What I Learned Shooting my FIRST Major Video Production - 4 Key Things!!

How do you like that lens cap transition? Hey guys, welcome back to a new video. So first of all, thanks so much to everybody that checked out the short film As I Dream.
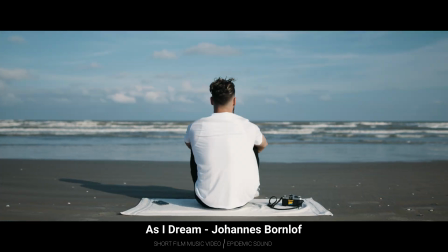Recently posted that, blown away by the feedback. Thank you so much. We put so much time and work into that. I've never done a video production like that, which is why I'm making this video. I want to share all the good, knowledgeable info that I learned from this experience. So let's get to it. Also, that's my laptop. There we go.
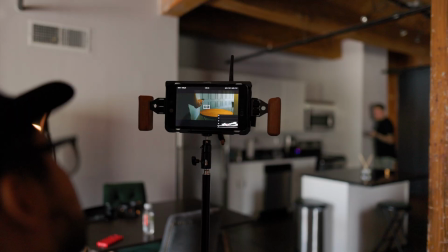So I was gonna make a 5 big tips or 5 big things I learned on shooting this production, but Epidemic Sound was actually so kind to send me a pretty much interview question list of things that I could answer in this behind the scenes video, and they were all really great, so I figured I'd just answer all of them here in this video because the knowledge could really help out someone that's probably shooting their first production. So let's get into the first one right now.
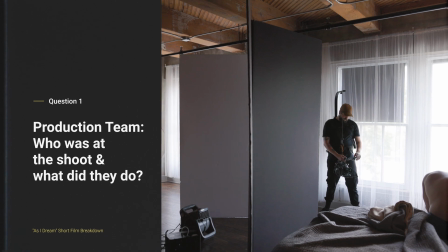So whenever this gig landed into my lap, I was kind of overwhelmed immediately. Reading that email, I was like, how am I gonna shoot something like this? If you hear a toddler in the background, that's my daughter in the other room. First thing I wanted to do was figure out how many people I need to get this production shot to the best of its ability. So once I kind of figured out a bit of a
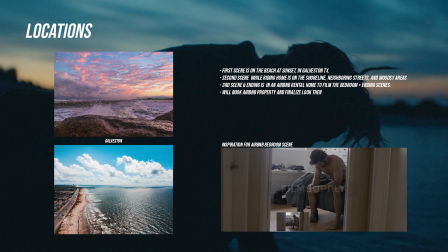treatment or storyboard, a kind of idea for the video, and I figured out how many people I need, and I narrowed it down to 4 people,
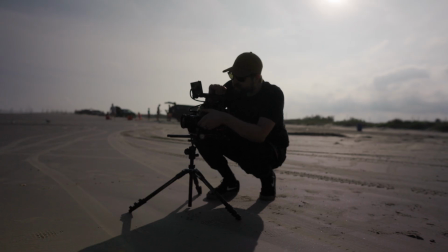including myself. I was the director, my friend Wes being the DP, and then I had Harry, who was the actor,
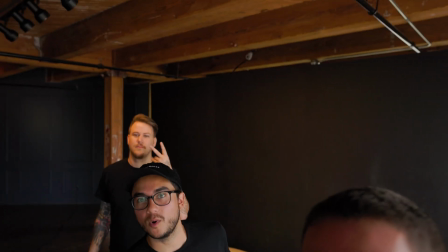and then I had my friend Josh and David assisting with behind the scenes content and just additional hands on set. And the cool thing about this that made it a little easier is having, a close connection of creatives.
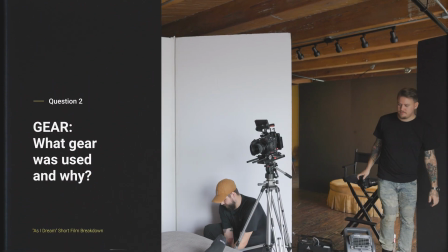So I was honestly pretty stressed out about the gear that I was going to use in the first place, but it turned out to be just, such a minimal run and gun setup, which I'm so glad because it's what I wanted to do, but didn't know if I could actually execute it like that. But it worked. We only used a handful of gear.
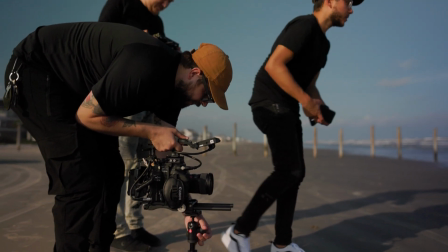We used 1 camera and 2 lenses and a lot of little accessories, but that's pretty much it. So one of the key things that I wanted to use for this production was a cinema camera. So I normally use small mirrorless cameras because, well, they're great for, regular client work, videos like this, anything like that, they get the job done. But because this was a higher end video production, there's something about just cinema cameras that just look different and just give that,
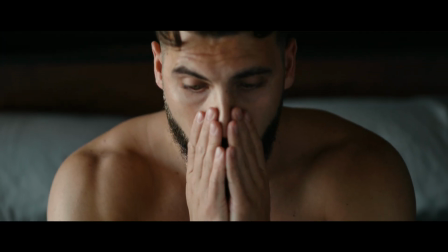filmic feel that look like a movie. And so the people that checked it out and watched it left that feedback.
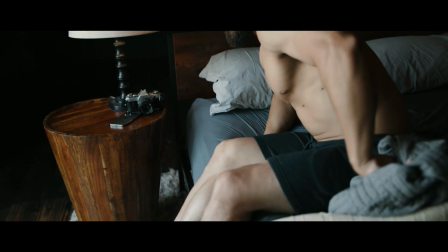It looks like a movie, it looks like a film, and so I'm proud of that.
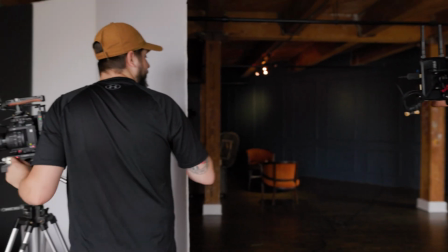So I knew that I wanted to hire my friend Wes to be the DP for this video because he has a C200 and he's comfortable using that.
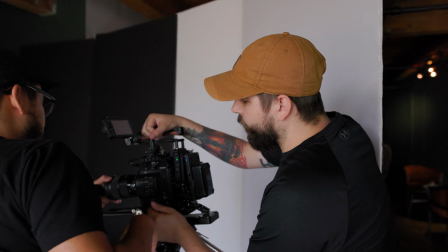And I definitely wanted to approach this differently and not just have like my camera on a gimbal, which is usually the type of work that I shoot.
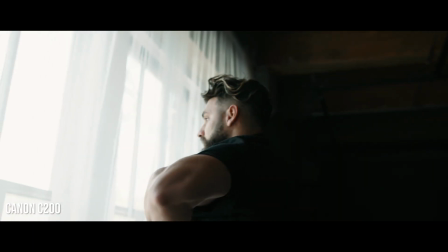I wanted that natural, organic, handheld look that you can only really get from the weight of a cinema camera, from like a big rig.
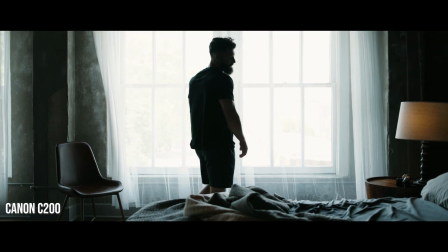It's not the same with a mirrorless camera, even if you have image stabilization and stuff, it's just not the same. And then it was just a matter of lens choices. All we did was use a 24mm prime, which is the one I'm filming on right now, and a 50mm prime, which is right over here.
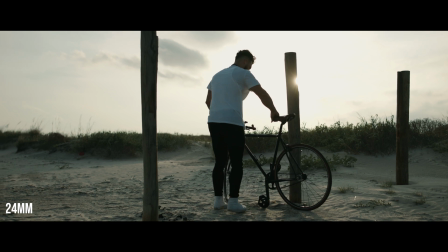That's it. 1 medium regular shot for almost probably 70% of the clips,
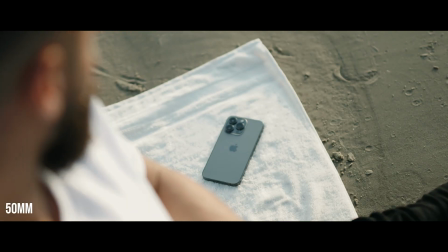and then 1 tighter shot to just break those up and get more detailed shots, which work perfectly. So almost all of these shots were either done just on a tripod or handheld. It was that easy.
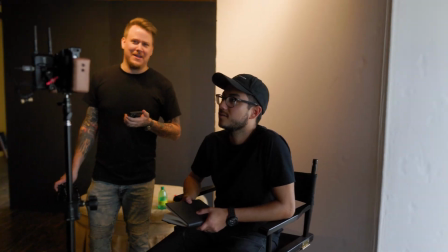And so we also set up a wireless monitor to see what he was shooting in real time.
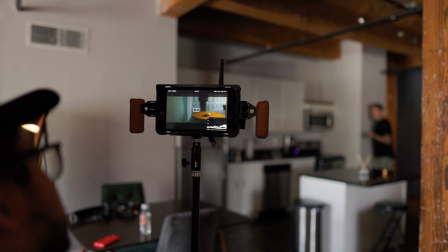That way I can kind of just give any direction that I needed and get a real accurate preview of what each shot was looking like.
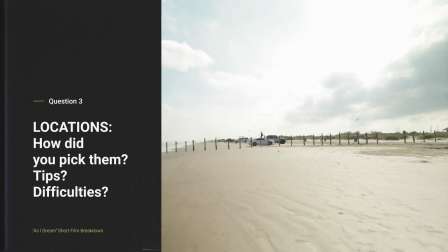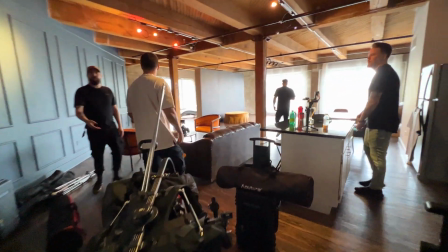So this whole short film was just done in 3 locations. We rented a studio space, we shot it at the beach, and then we shot at a street nearby the beach.